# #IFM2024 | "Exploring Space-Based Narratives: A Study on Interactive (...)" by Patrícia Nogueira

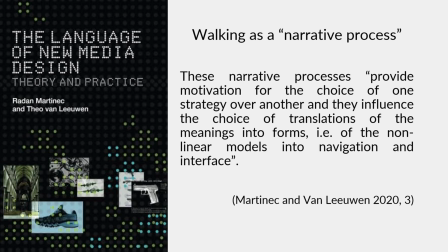252s
The proposed comprehensive methodology in this paper aims to provide a structured framework, incorporating the navigation structure behind each documentary to uncover the spatial stories created by the user experience and its social-cultural implications.
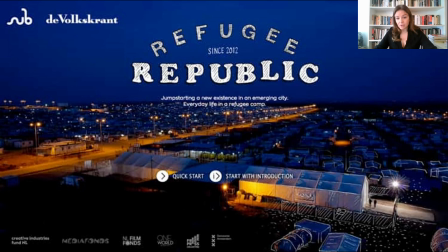269s
The interactive documentary Refugee Republic explores and portrays daily life in Dami's camp in a Syrian refugee camp in northern Iraq, home to around 6,000 to 4,000 people, predominantly Kurds, who have fled the war in Syria.
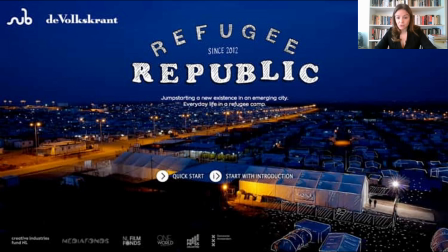288s
The work is the result of a collaboration between the visual Dutch artist Jan Rothesen, the photographer Dir van Visser, and the radio and multimedia journalist Martin van Toll. Over the course of a week,
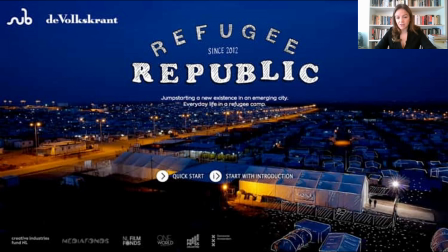302s
they were in Domis witnessing first-hand and documentaling life in the camp in order to capture the material they used to create the interactive documentary.
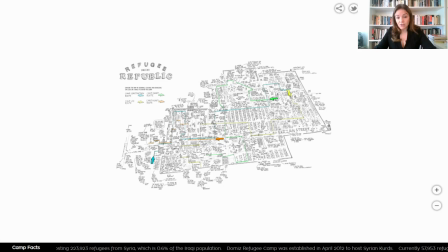312s
The documentary's interface is based on hand drawings and presents a sort of cartography of the camp,
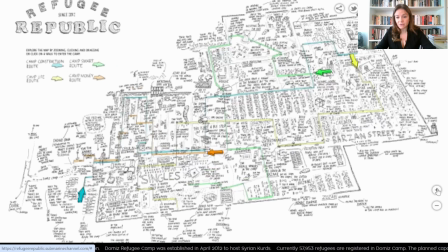319s
like an interactive map where users can choose to explore specific locations within the camp or undertake a wider visit. The documentary offers four different routes or walks to explore the stories of each interactive path, divided into four categories.
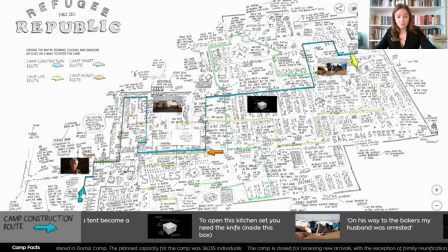336s
One of the pathways is the camp construction route, which shows the early days and evolution of the camp, highlighting the challenges faced by refugees due to the precarious conditions and lack of resources.
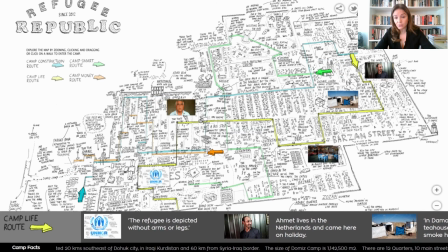349s
Another perspective to visit the camp is through the camp-like route, which showcases the everyday life at the camp, from the challenges of finding food and shelter to the small joys of community life and the resilience of the human spirit in the face of adversity. Devoted to education,
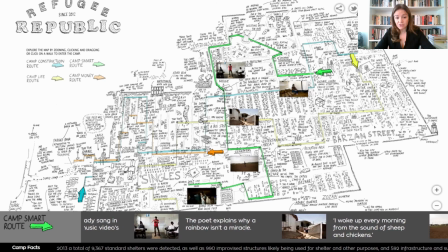366s
the Camp Smart route aims to show the challenges faced by refugees as well as highlights the importance of finding solutions.
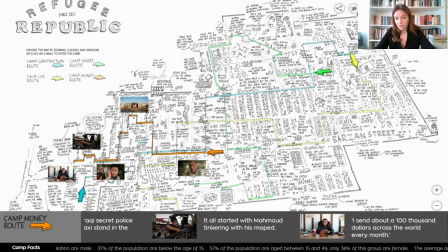375s
Finally, the Camp Money route explains how the refugees make their living and find ways to provide basic services such as clothing, food and transport, while at the same time contribute to create a small-scale economy, generating jobs and some savings.
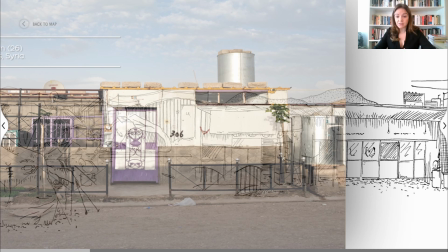392s
Captured in the real footage, the contents are intertwined with drawings by Jan Rutensen, as I said, in a minimalistic style, using nothing but black lines on a white background, or occasionally vice versa, a frugal but nevertheless detailed style,
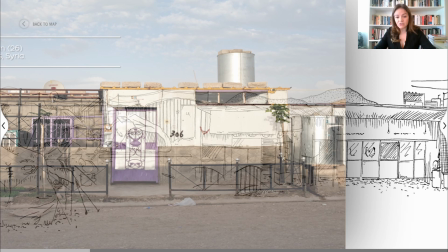410s
full of specific details that nourish the viewer's imagination. These sketched drawings are scribbled and include words which contain additional information and facts featuring reports of interaction between the recreators and the inhabitants.
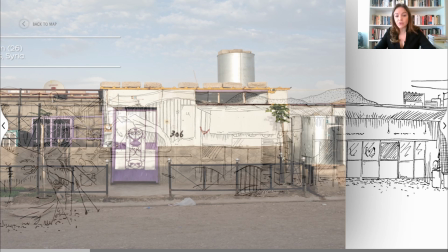428s
Sometimes instead of drawings over the images, the artist choose to create a designed replica of certain spaces and include descriptions of the main elements. This choice to include the illustration as a multimedia element of the documentary provides to the project a kind of playful and innocent tone,
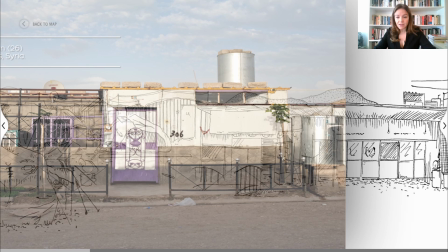447s
a contrast that softens the reality externalized on that black blank paper. The lines appear to be printed directly on paper, with the particularity of including some words crossed, for instance,
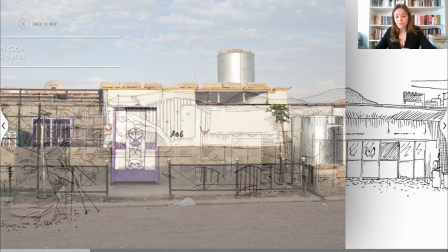462s
because they contain errors instead of having been corrected digitally, which brings to the drawing an authentic and material feeling.
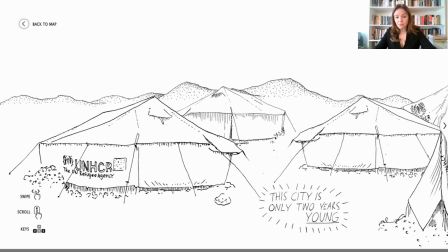473s
The visual content is accompanied by graphic elements and complemented by ambient sounds, such as machines, customers, silent conversations,
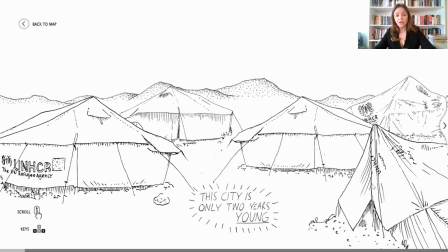481s
etc., particularly characteristic of the environment where we are located to contribute to the immersiveness of the experience.
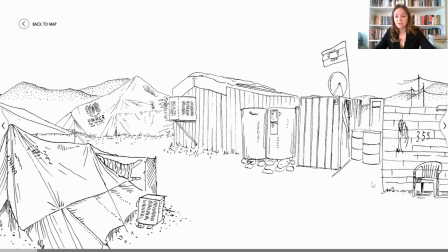489s
Music and everyday sounds also play a very relevant role in engaging users in the interactive experience.
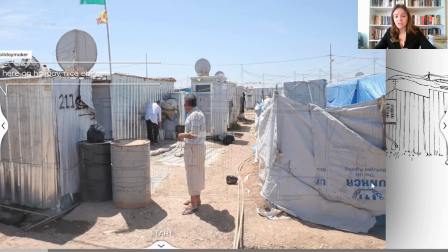497s
The music takes us back to the refugee culture, the nostalgic sound collects voices,
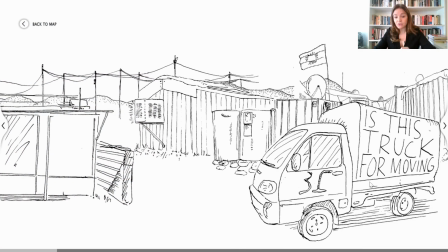503s
passing vehicles, background conversations, footsteps walking through the countryside for instance.
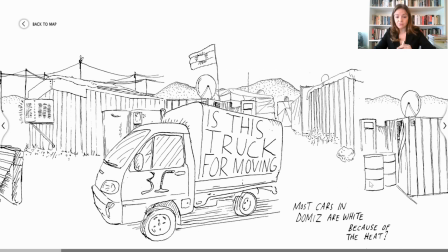509s
All of these at an ideal volume to immerse us in the local environment without
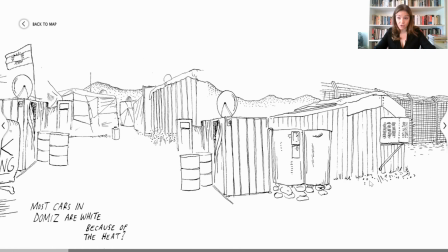513s
distracting us from the central stories conveyed by the subjects.
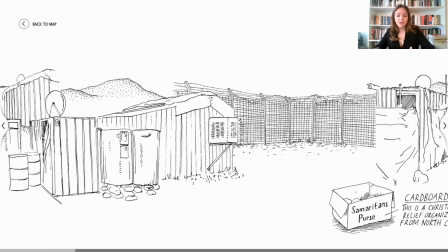519s
Considering the interface of the map,
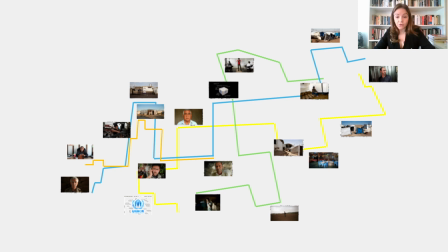522s
this offers, as previously said, four different routes available to be explored. When we began to explore these paths, we found a complex non-linear structure shaped as a network where each path crosses and intersects with other ones,
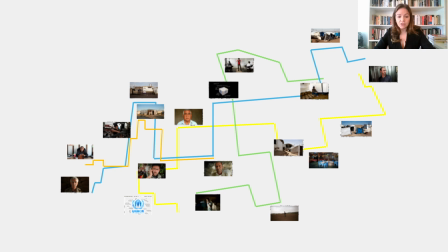540s
intertwining the stories of the protagonists. The networked nonlinear model, as proposed by Martin Ecken van Loewen, consists of an entangled structure of nodes and significant relations with a complex organizational structure.
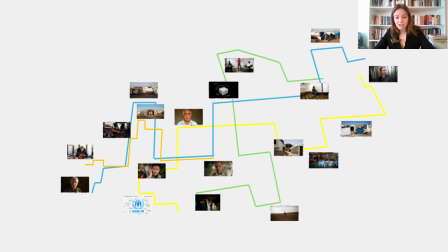554s
This arrangement is particularly relevant to show connections between contents that are non-hierarchal and non-centralized, because instead of imposing a predetermined sequence, users delve into polyphonic features, and the meaning occurs through the navigation gesture.
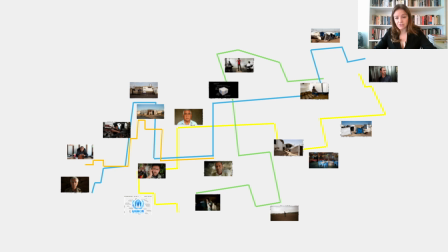572s
Along each route, the viewer gets to know the refugees and their stories in non-hierarchical dispositions. Each story is equally irrelevant when compared to the other ones with no predetermined central nodes that force the users to follow.
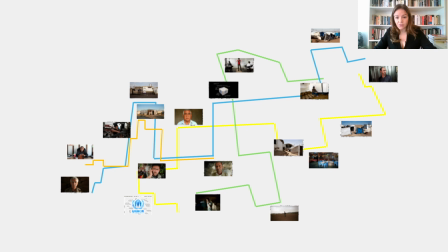587s
The predilections are on the hands of the users who choose their routes and select the contents that they find along the way, including new videos and photos, which they can watch to better know the protagonists or skip forward and continue through the main narrative line.
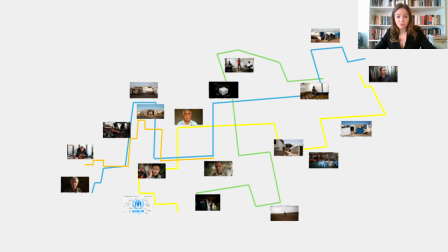607s
This interactive strategy allows the user to relate more deeply with the subject matter and with the refugees, as it ends up emerging the viewer into the world represented on screen,
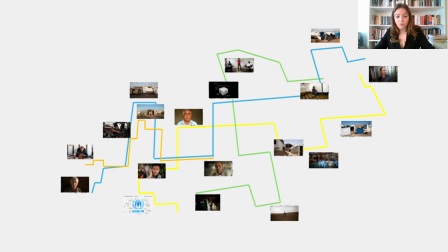622s
positioning them in the role of a visitor who affords the freedom to choose the itineraries and narrative lines, or in other words, the interactive documentary may be explored according to the user's personal preferences.
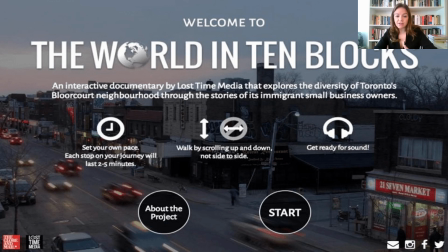638s
The interactive documentary, The World in Ten Blocks, explores the cultural and ethnic diversity of the Rexdale community in Toronto, Canada, by representing ten blocks of the Bloor Court neighborhood and its inhabitants.
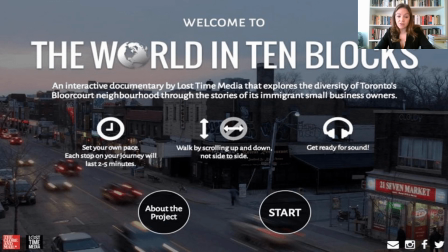652s
This neighborhood was once down and out and home for a diversity of immigrants looking for low housing rents, but meanwhile became a dynamic business improvement area in Toronto. The interactive documentary shows how immigration affected and shaped the history
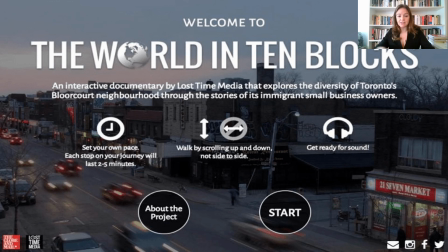669s
and culture of the neighborhood through local residents and the small businesses they own, almost all of them typical restaurants that offer culinary delights of their own countries.
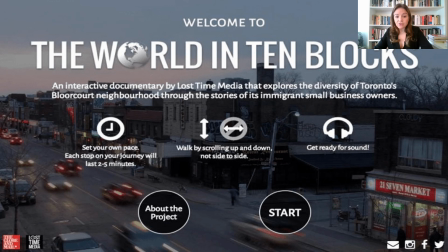682s
Beyond the economic approach, the documentary foregrounds the cultural diversity and the multicultural community that inhabits this neighborhood as a way of highlighting the culture and the identity of its people.
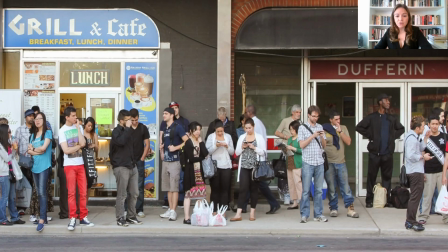697s
The interactive documentary is constructed with a first-person perspective, providing the feeling of walking along the streets of Bloor Court and presenting the stories of its residents. We start by exploring the neighborhood as if we were walking through Google Street View, admiring the architecture and seeing people waiting for the bus, for instance.
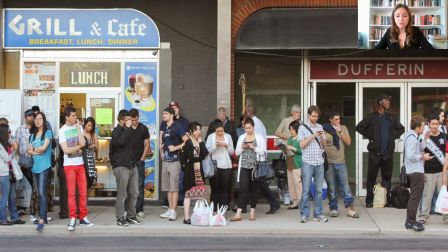717s
Then we virtually follow the route to Pam's Restaurant, our first featured character. The documentary presents her life's journey, the challenge she faced in her home country and in Canada, and the dynamism and vitality that she managed to attract to her restaurant.
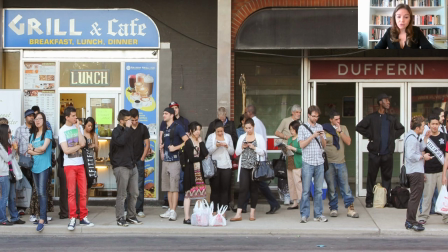734s
From there, we go back to the street, walking along from store to store, exploring the remaining featured businesses and additional historical contents.